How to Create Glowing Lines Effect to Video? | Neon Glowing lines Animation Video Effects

Hey, in this video I'm going to show you how you can use the glowing lines and some other effects from the Shake It Up pack to enhance your videos just like this one.
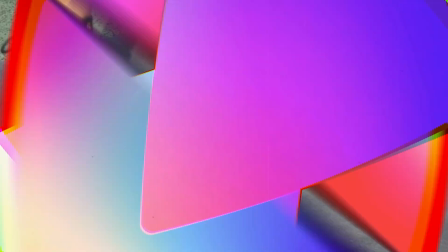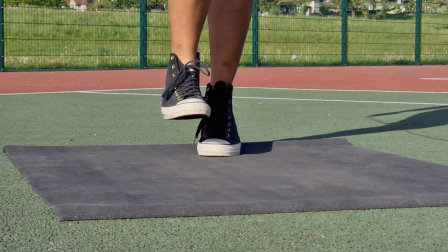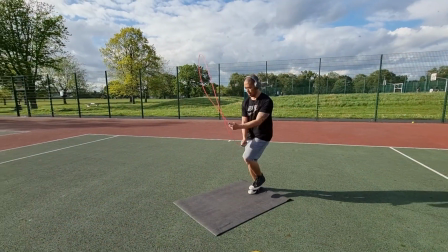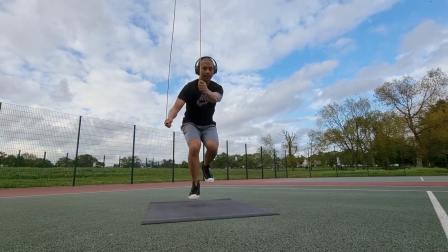(0:28) So damn fishy.
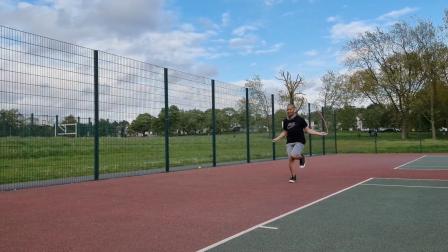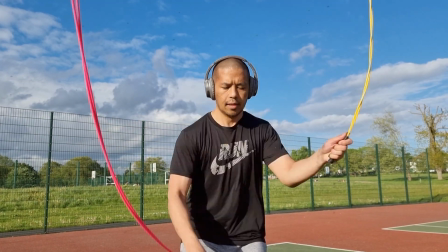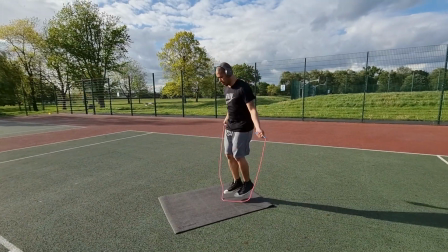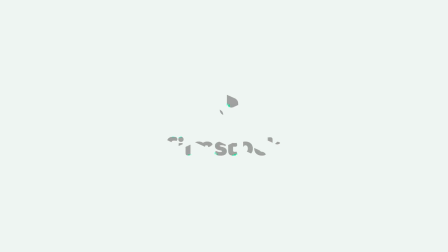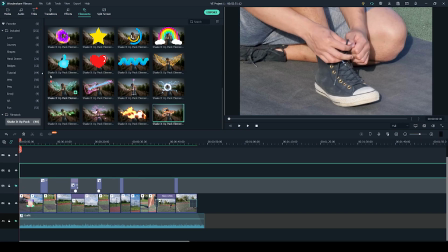(1:00)
To put this video together, I have used the Wondershare Filmora video editing software.
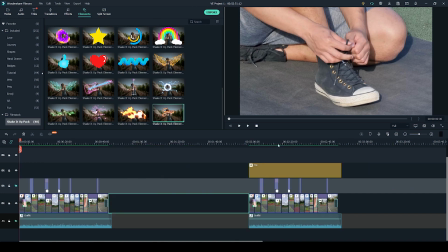(1:05)
On the right hand side, you can see my fully finished project. I've just made a copy of it so that we can deconstruct it and I can kind of show you what I've added and why.
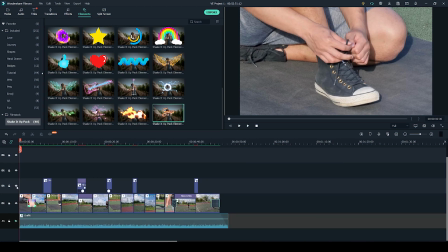(1:15)
So for the time being, I have muted the song just so it's a bit easier for me to play it back and that the music doesn't interrupt the video.
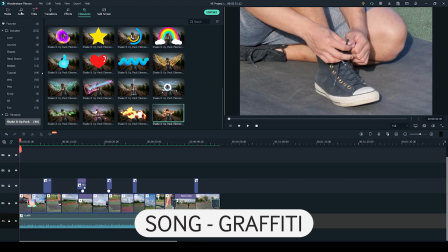(1:22)
The song that I have chosen comes with Filmora, so feel free to check it out. They have quite a few different songs.
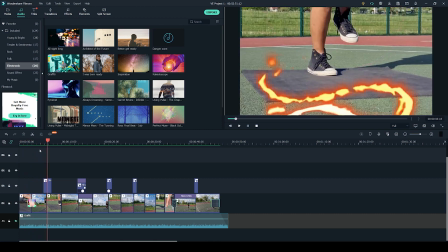(1:28)
So all the effects that you have seen throughout the video and the elements all come from the Shake It Up pack,
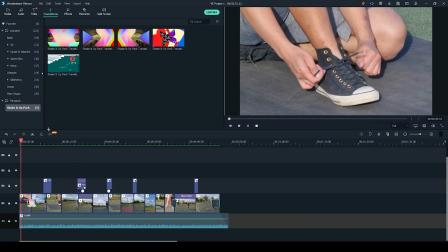(1:35)
apart from two basic transitions. So at the start of the video, we have the Shake It Up pack transition number one.
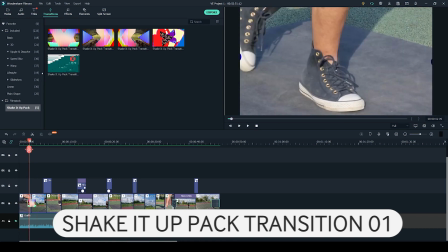(1:42)
So the reason why I really like this transition is because it gives me like those retro vibes.
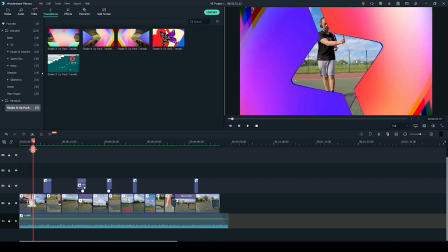(1:46)
I really like how the shapes move across, reminds me of cartoons. And I think it links these two shots quite well.
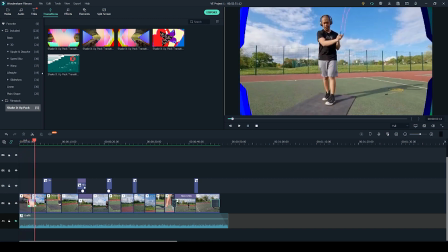(1:52)
So we're going from like a close-up detail shot to like a wide angle establishing shot.
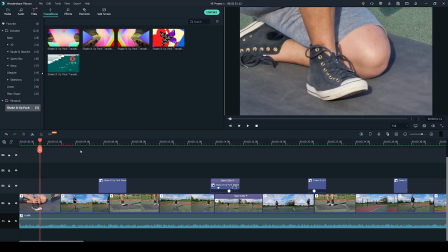(1:57)
So applying this transition is very simple.
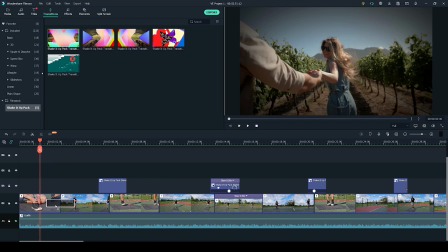(1:59)
All you have to do is click and drag it to your desired clips, and it will be automatically applied.
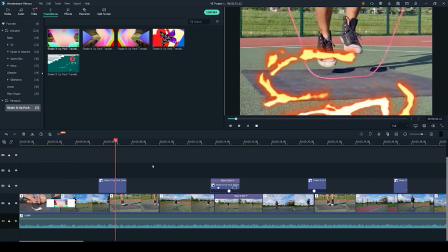(2:08)
Throughout the video, I have been using the elements from the Shake It Up pack.
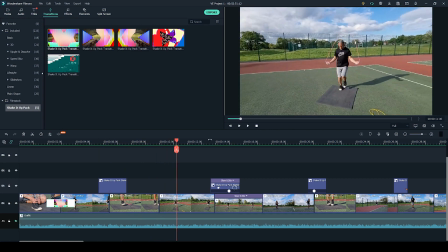(2:13)
So we have this fire effect and we have all these kind of
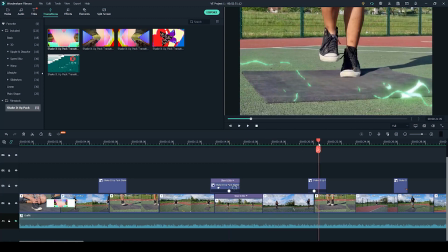(2:17)
glowing lines effects that add a little bit of visual impact to the video.
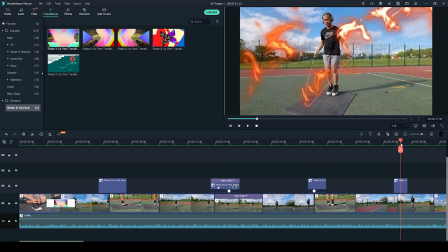(2:22)
I feel like it makes it so much more eye-catchy for like social media. So I have been using these elements right here.
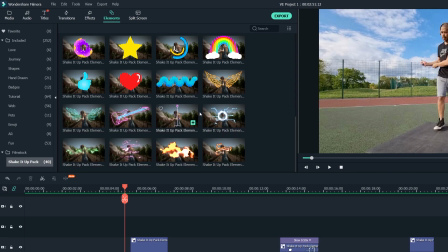(2:28)
We have this circle with kind of glowing lines going out from it. We have this fire and a few of these like electric burst glowing lines. I also really like these glowing wings, but I feel like they would look a lot better if you had the subject that was turned back towards the camera.
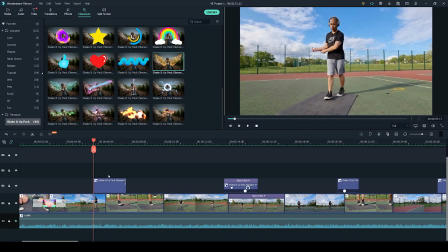(2:47)
So with the elements from the Shake It Up pack,
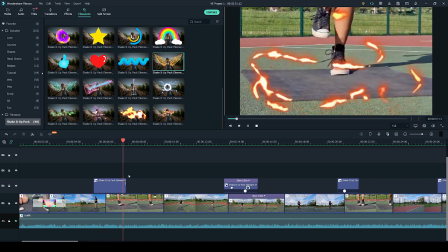(2:50)
I have been using them to transition between clips to give them more of a purpose rather than just to have them randomly sprinkled throughout the video.
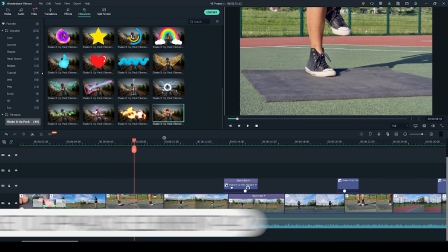(2:59)
Putting the elements in your video is super easy. You literally have to click and drag them to the desired location.
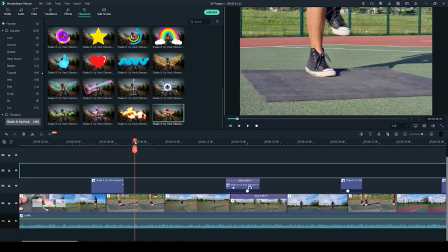(3:06)
So I chose them to go from one clip to another. And I have also made the elements a lot bigger by double clicking on the element
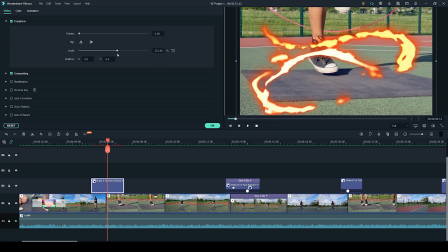(3:16)
and going to scale and increasing it so that it covers the whole clip. I have also positioned this a little bit lower because the fire kind of spirals towards the top of the screen and I didn't want to lose that.
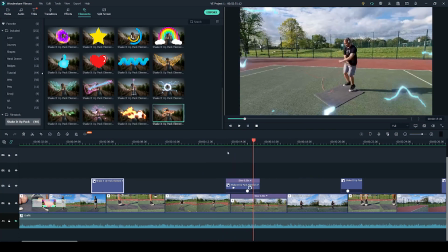(3:30)
The next place I have used the element is here,
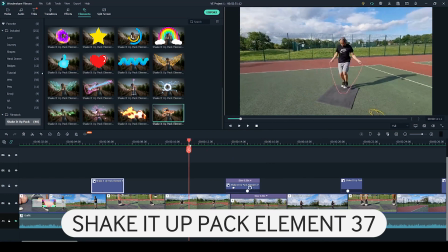(3:34)
where I have slowed down the video so it goes from regular pace to half speed.
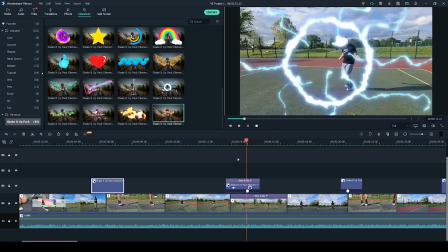(3:40)
I have also slowed down the speed of the element so that it gives more of an impact to the slow motion. So let me show you how you can slow down your elements. Again, applying your elements is super easy.
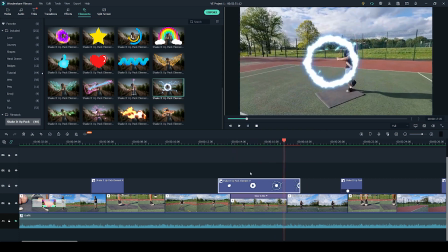(3:53)
All you have to do is click and drag. Some of the elements from the Shake It Up pack, they do repeat.
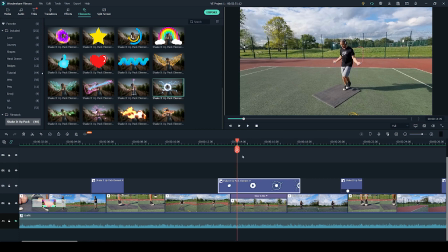(3:58)
So all you have to do is isolate one of the animations and simply make a cut and delete the rest. But of course, you don't have to do that if you wish to use them all.